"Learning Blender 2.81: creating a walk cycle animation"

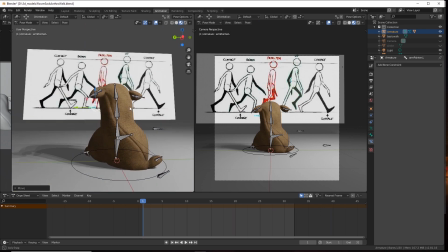(25:00)
That looks pretty good for a first.
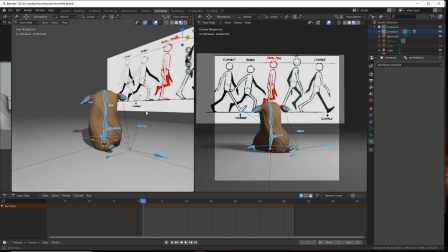(25:03)
Seems like a lot of work to get this initial pose, but that'll kind of, everything else kind of builds off of it.
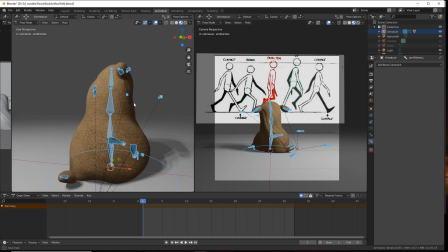(25:11)
One other thing, I've kept his whole body in line.
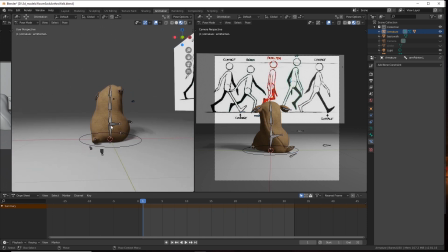(25:16)
Since he's so fat and top heavy, with his belly shifting this way, we might want his
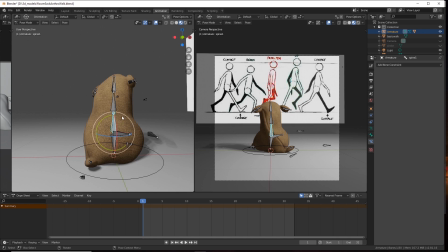(25:24)
back to shift a little bit this way, to create a little bit of a curve in center of gravity line,
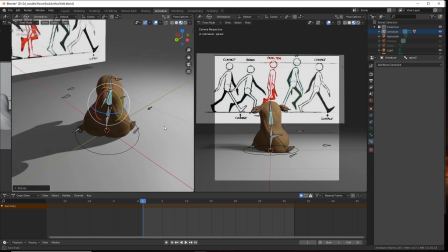(25:36)
so he kind of stays balanced over it, and that'll also free up
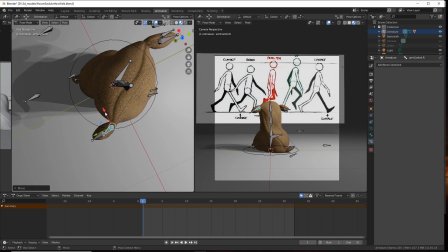(25:43)
the arm a little bit to come a little bit further over this way. so that the,
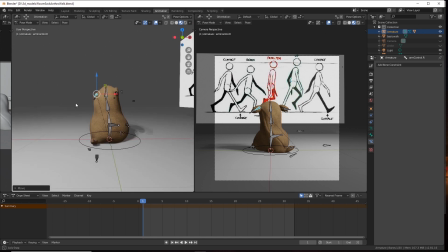(25:50)
because he's kind of balanced on everything now. But when we get to this stride and we off balance him and have him standing on one foot, things may tilt more.
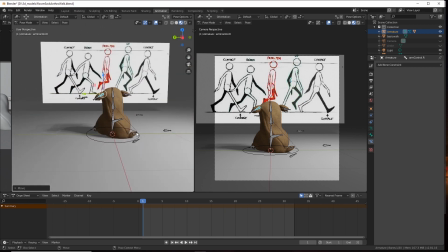(26:03)
So like when he steps, when he pulls this leg forward and goes up,
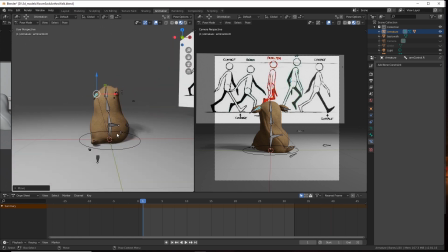(26:08)
this is going to shift even more this way in order to balance as he's swinging this leg back around.
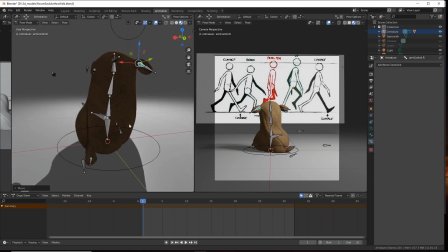(26:14)
So just check that stride.
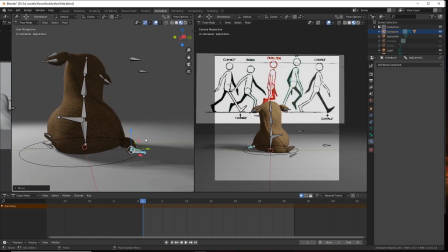(26:20)
Yeah, that looks good. All right, let's keyframe all of that.
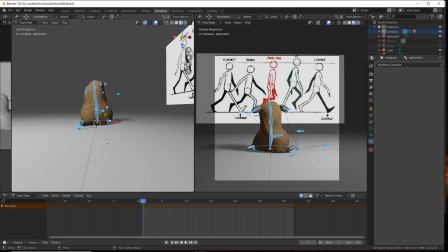(26:29)
Select everything and just hit S, and that inserts keys. And in this case, it inserts keys on everything, location and scale, everything. We can clean that up later, but for now, we'll just do that to make it easy to get through.
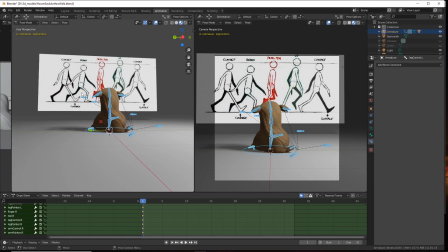(26:49)
So there's the first keyframe. And you might think the next keyframe that we do is this down keyframe, but that doesn't make any sense. What we want to do is in this one, and then go to the middle one
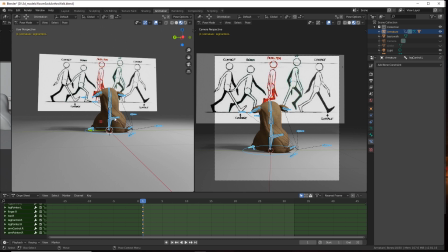(27:05)
and copy this one and just flip it for that the next one.
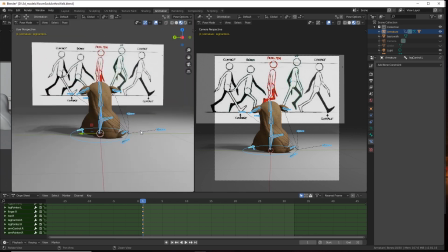(27:11)
And I'll show you how that works. So let's go to the middle stride.
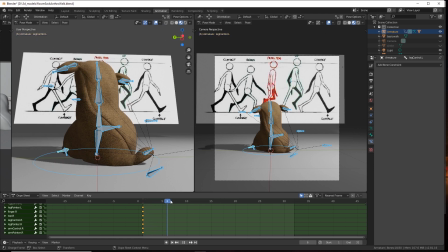(27:21)
And to do that, we can go out. Let's just go out 10 keyframes. So I just shifted my playhead right here to frame 10. I'm going to go back up to the top because I want to be able to get access to this master key. That will shift everything in line. All right, so now with that,
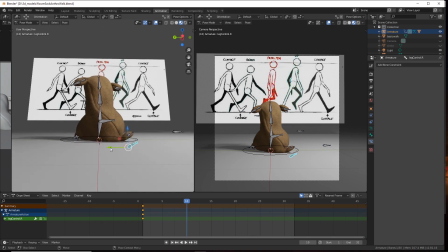(27:42)
deselect on the bones, and we'll draw our foot back to the center line.
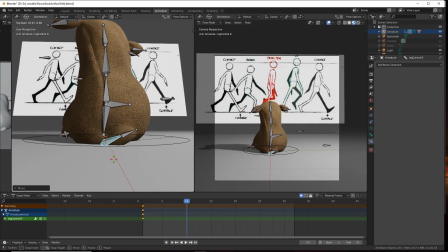(27:53)
And pull it up to the ground, shift it to the flat. Accidentally hit the wrong rotation there.
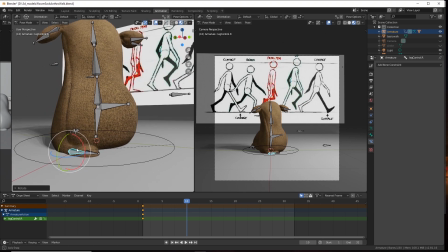(28:01)
There we go. So it's completely flat.
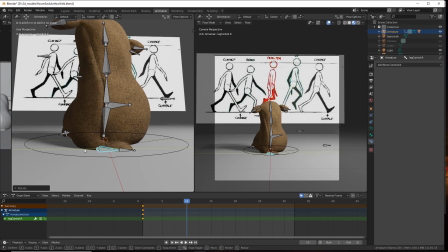(28:07)
Let's shift it a little bit offline there. Okay.
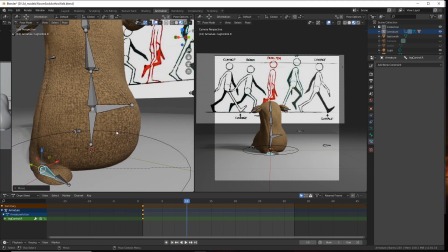(28:11)
And with that, then we'll have this leg coming forward.
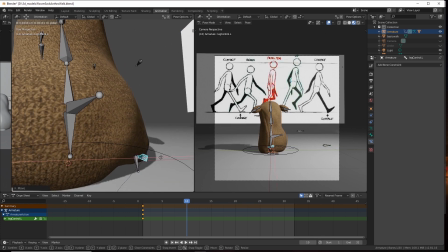(28:20)
But it won't be under him, it'll be a little bit out and up as he's lifting it off the ground.
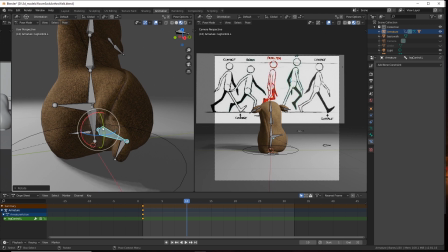(28:30)
I'm just going to flip it out, get it fixed like that.
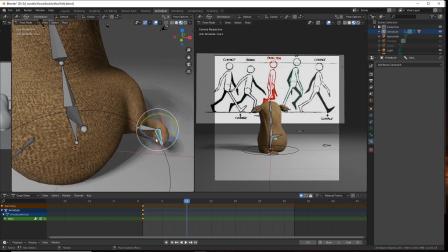(28:42)
Yeah, we'll fix the toe, point it out a little bit more.
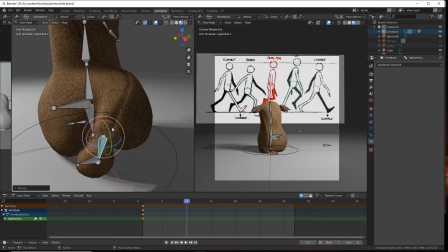(28:51)
Just trying to get this thing kind of flopped out to the side like he's lifting it because his body's in the way, his belly.
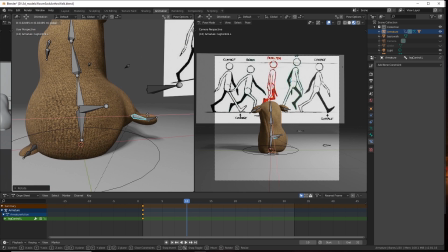(29:01)
And we'll put it out. Now the question is, how far out do we want it? We don't really know yet.